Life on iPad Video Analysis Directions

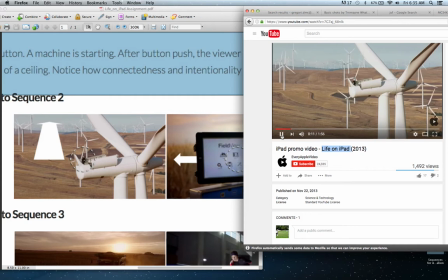251s
Notice how we're zooming in. Where does your eye go? For me, and for everybody I talk to who's looked at this commercial, the eye is on this person. And I think the reason that our eye goes there is because
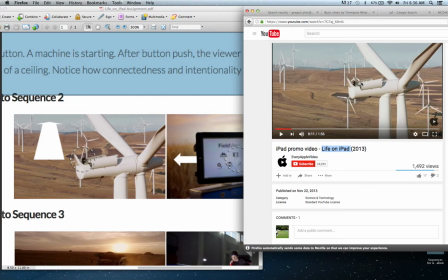267s
this person is in such an exciting and unusual place. This looks like it's Altamont Pass, close to us. And as we zoom in closer, our eye is focused on this person. What I want you to pay attention to now is as we
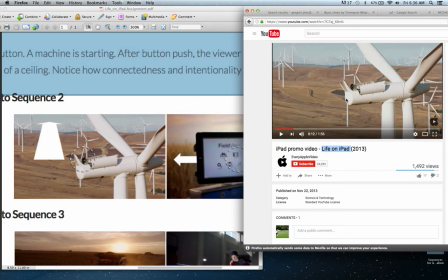287s
move closer here, the sequence is going to end and the next one's going to begin. Watch what the director does. Watch what the producers do and replace this person in this sequence with something else. Okay, so our eye's focused here.
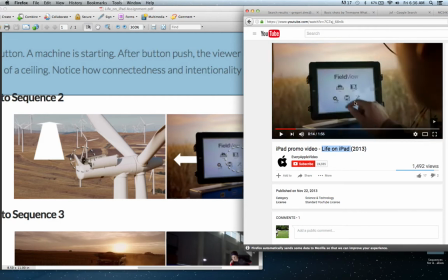307s
And then with the new transition, our eye is placed, it's directed within the frame to land on the iPad.
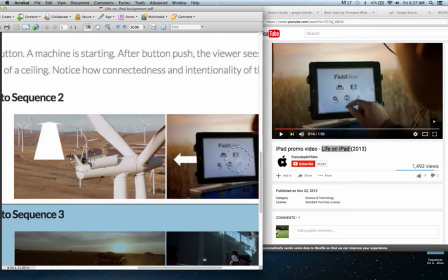318s
And so we see that represented here. Okay? And so this is what we would call position continuity. We would call it position because the director places our eye in this position in the frame
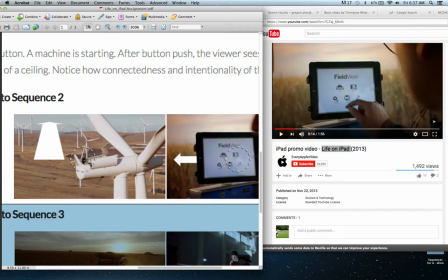332s
and then switches sequence so that our eye lands on what the director wants it to land on, which is the product that they're selling for this commercial. Okay? So what we're looking at here is position continuity.
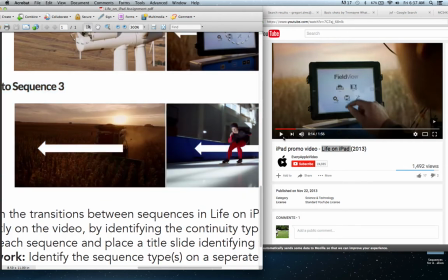348s
Okay? When we look at the next sequence, I want you to focus on movement continuity.
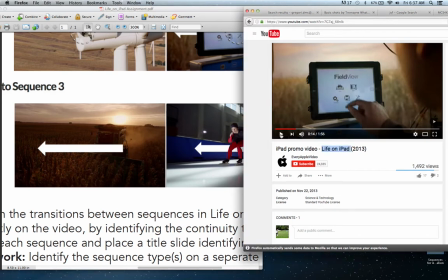356s
So take a look at what happens here.
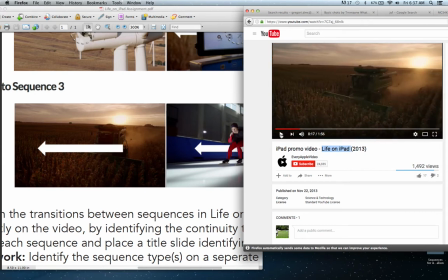361s
Okay, so notice that we are moving from right to left. See that? Notice that when it transitions to the speed skater in the next shot, we are also moving right to left.
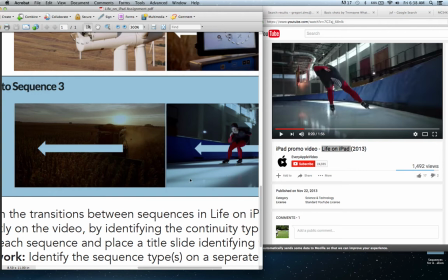376s
You see that? And this is represented by the arrows here. So the topic is completely different.
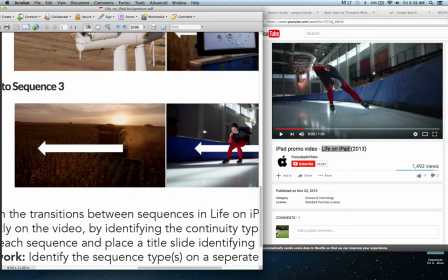384s
The position doesn't match because the skater is a little bit closer to here in the frame,
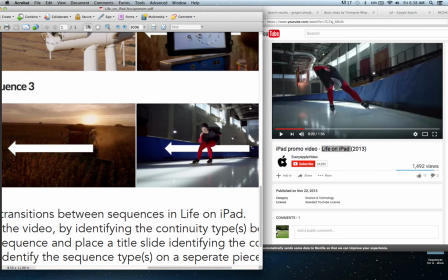392s
but because of the pan that's taking place in this frame and the pan that's taking place here, it feels as if we are swooped in to the next sequence.
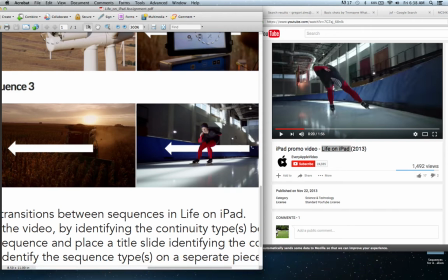407s
This is movement continuity. Okay, so let's move forward.
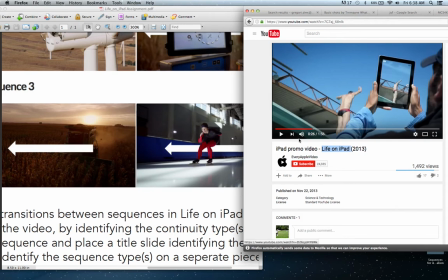418s
Okay, so there doesn't appear to be a great deal of continuity or matching between the speed skater and this diver. Okay, so we're not gonna focus our attention on that. What I do want to do is focus your attention on the diver to the next diver.
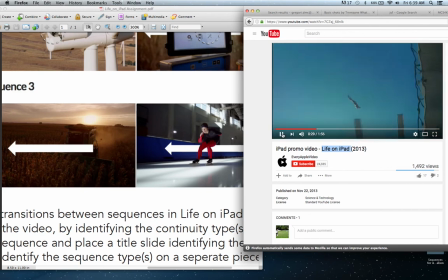436s
So take a look. Here he comes. Now he's entering the water.
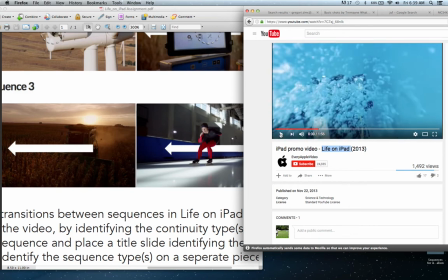443s
He's entering the water here, and then suddenly this pops up. Notice that the bubbles from the high diver transition to the bubbles of the underwater diver.
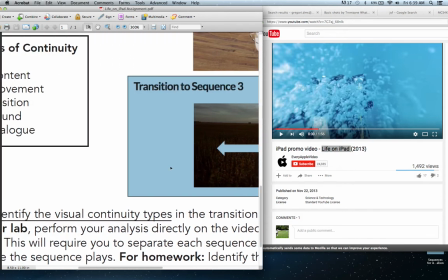457s
So with this, we have what's called content continuity.
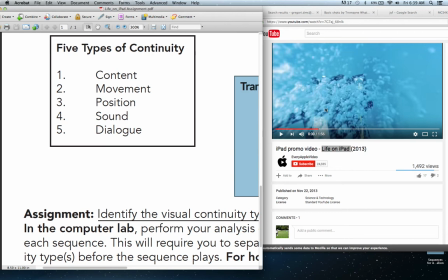463s
It's the same content, bubbles to bubbles. All right? In addition to that, our eyes are resting on this part of the frame, and let's see how this develops.
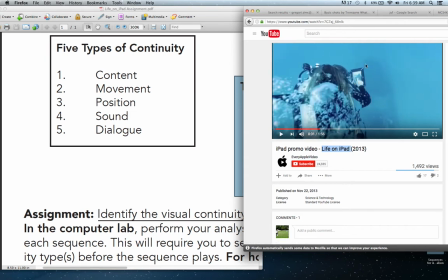477s
Notice where that finger's pointing? On the iPad. Okay, so between, I guess it would be 3 and 4, we not only have content continuity, because we have bubbles to bubbles, but we also have position continuity, because, let's take a look at it one more time.
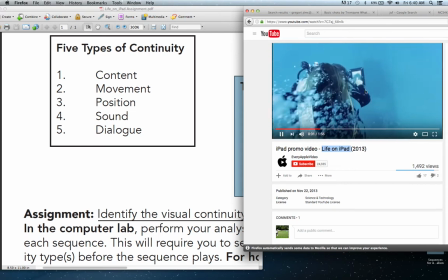497s
Splash here, there is where our eye lands.